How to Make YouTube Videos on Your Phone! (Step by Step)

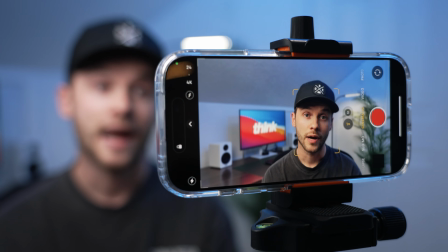If you want to start making videos, all you really need is your smartphone. But honestly, most people are using their phones wrong when it comes to creating content.
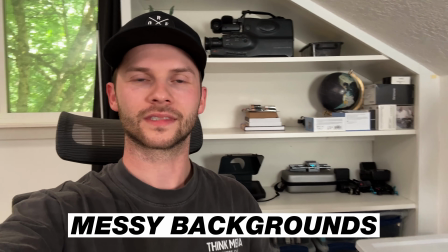For example, they film with the wrong lighting or really messy backgrounds or shaky footage and poor audio. And then they wonder why their videos just don't look good. But what if I told you that with just a few simple steps,
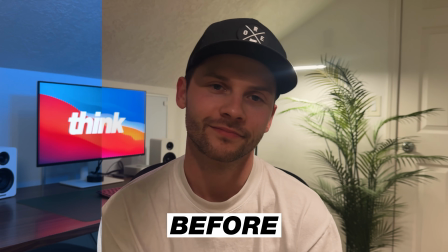you can go from creating low quality content that you're maybe a little bit embarrassed of to high quality looking videos with still just using your smartphone? You gotta just press record. Okay, so the first step is choosing your background.
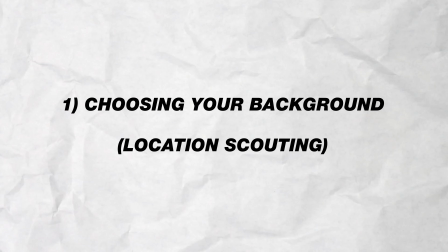You can also call this, if you want to be really formal, it's called location scouting. And the easiest way to do this, honestly,
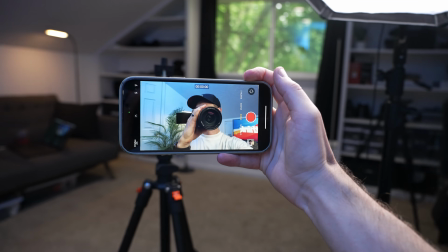is to grab your phone and turn on the selfie camera and then just walk around your house
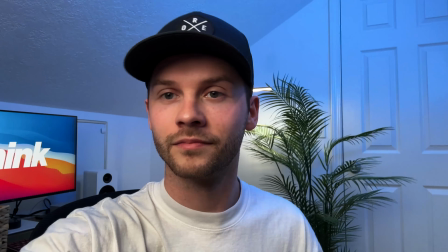to find a room or an angle that is the best option for your filming situation.
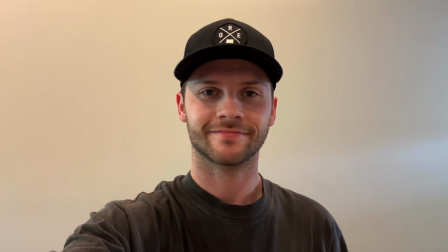Sometimes this can be a really clean background with minimal decorations or minimal distractions.
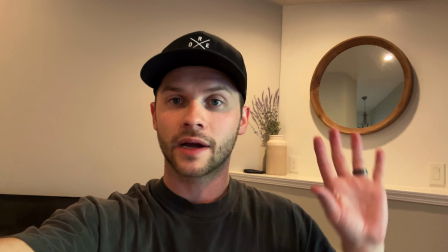That can look best sometimes, or you could try to find a corner with more stuff going on.
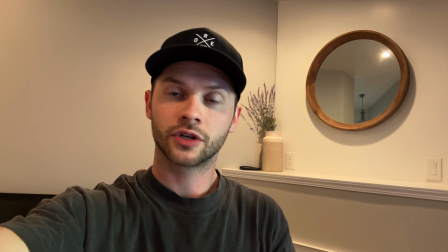Maybe there's a picture frame on the wall or some props or something in the background. Either way though, I want you to make sure that you're being intentional about your background decision and you just don't make a decision by default.
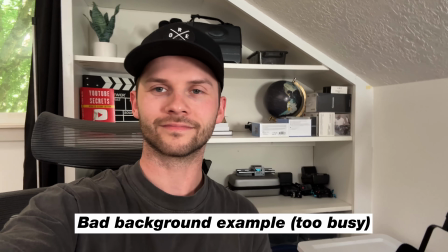Here's a quick example of a background that's just a little bit too busy. There's too much going on in this scene and it's just a little bit distracting.
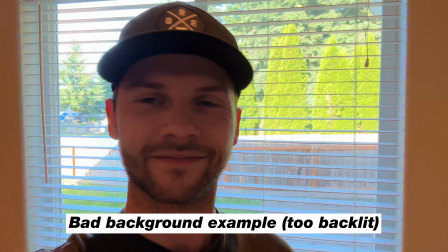Another option that I also don't think is ideal is putting yourself in front of a window and positioning the camera so that it's actually facing that window.
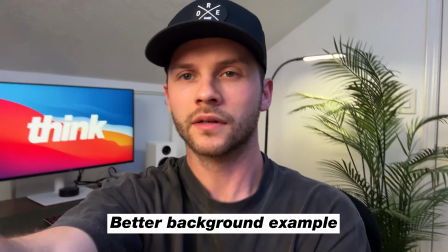Now, an example of a little bit of a better background would be something like this. So I'm in my studio space.
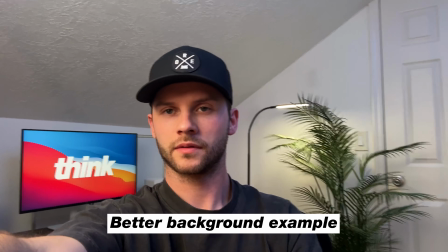I found a corner that's pretty minimal. It's just kind of like a desk set up behind me that's fairly clean.
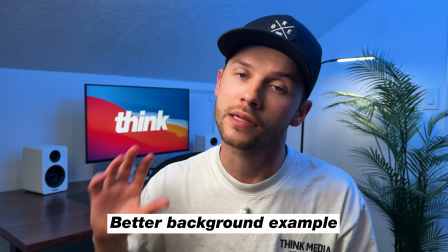It's not too distracting, and I can put something here on the computer screen to add some interest.
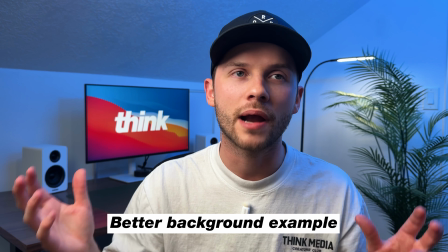But overall, the focus is on me, and my background is just a nice, simple background that isn't too distracting.
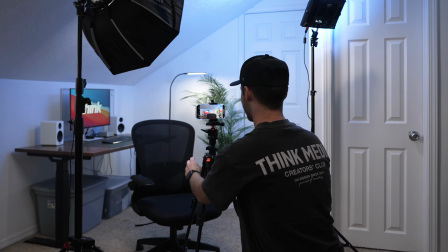So now that we have our background selected, the next thing that we would want to do is set up our equipment that we're going to use to record. So this involves your phone and any other equipment you need for your recording session. And a little abbreviation we like to use here to remember what tech we need for recording is AVLS.
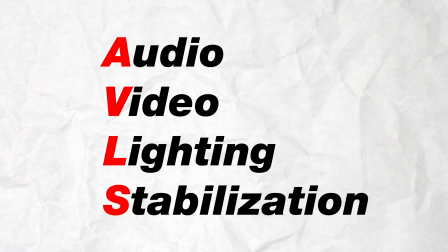It stands for Audio, Video, Lighting, and Stabilization.
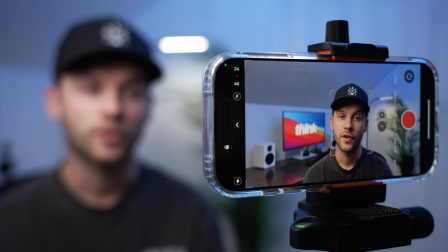Now with this acronym, we already have the video aspect taken care of because we are using our phone to record video, but we need to touch on the audio, lighting, and stabilization pieces to round out our equipment for this setup.
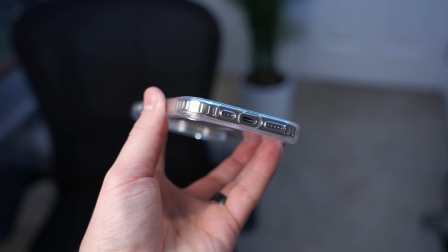Now in terms of audio, you can use the built-in microphone on your smartphone, and nowadays these newer smartphones honestly have really good microphones that sound pretty good. But typically, you do want to be as close as you possibly can be to your microphone in order to get the best results. Otherwise, if you do want to kind of position the phone a little bit further away from you for a wider shot, then you are going to want to look at some sort of microphone solution that you could put maybe on your person,
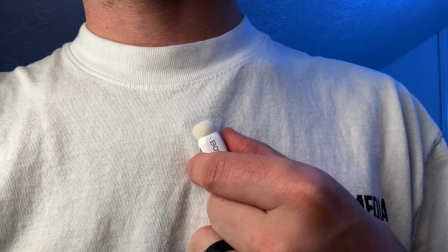like a wireless microphone. And it doesn't have to be anything crazy.
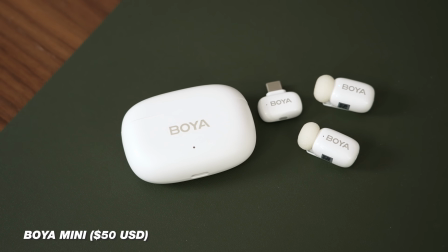I'm actually using for this entire video the most affordable microphone solution I have, which is this $50 microphone from Boya called the Boya Mini.
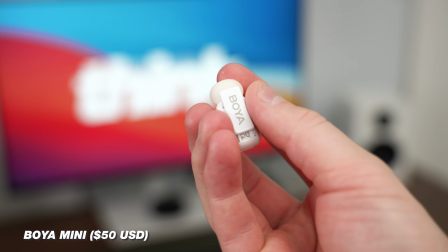And it actually sounds really good and is very affordable. One of the things I love about wireless microphone systems are that it allows you the ability and the freedom to move around your scene a little bit more and not be so tied down to one specific location. So if I was just going to have one microphone for recording YouTube videos, it would probably be some sort of wireless mic system.
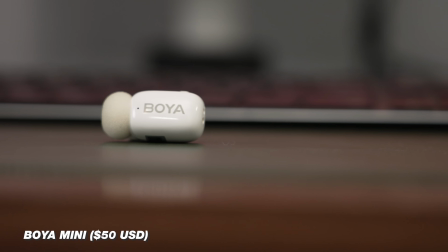And this is the cheapest option and entry point that you could look at.
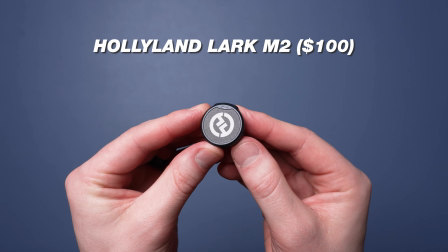Or you could look at something a little bit more expensive, like the Hollyland Lark M2 is amazing, or the DJI Mic Mini.
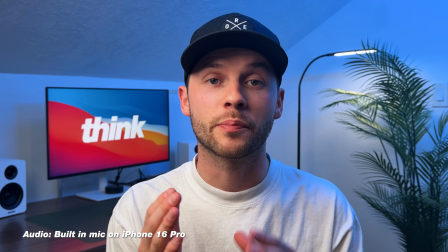Both of those are great options as well. For reference, this is what the built-in microphone sounds like if I were to record in this
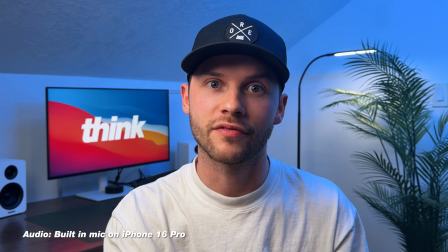exact same situation with my iPhone and I'm not using a wireless mic.
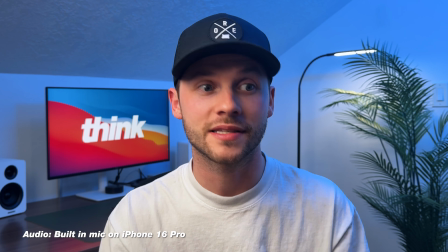As you can tell, it sounds a whole lot worse than using something even as simple as the Boya Mini.
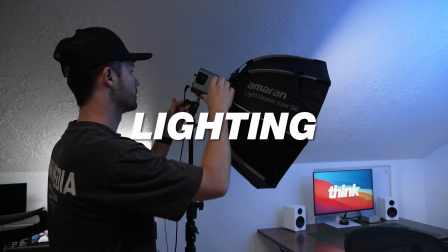Now that audio is taken care of, the next thing you want to think about is lighting. And you really have two options here.
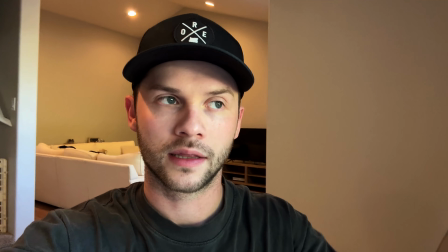You could try to position yourself in front of a window so that you have the most natural light hitting your skin, which is going to create an actually pretty pleasing result.
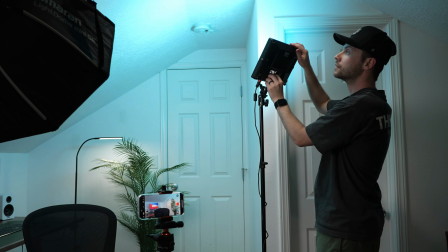And then you don't have to worry about setting up lighting. Now, unfortunately, my studio space does not have the best natural lighting, so I have to set up a key light,
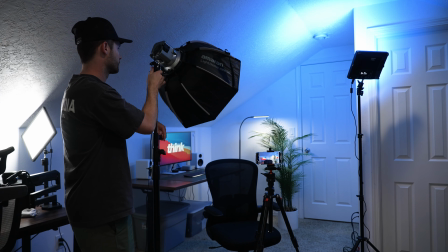which is just a nice bright light that I can use to light myself to make sure my image looks better.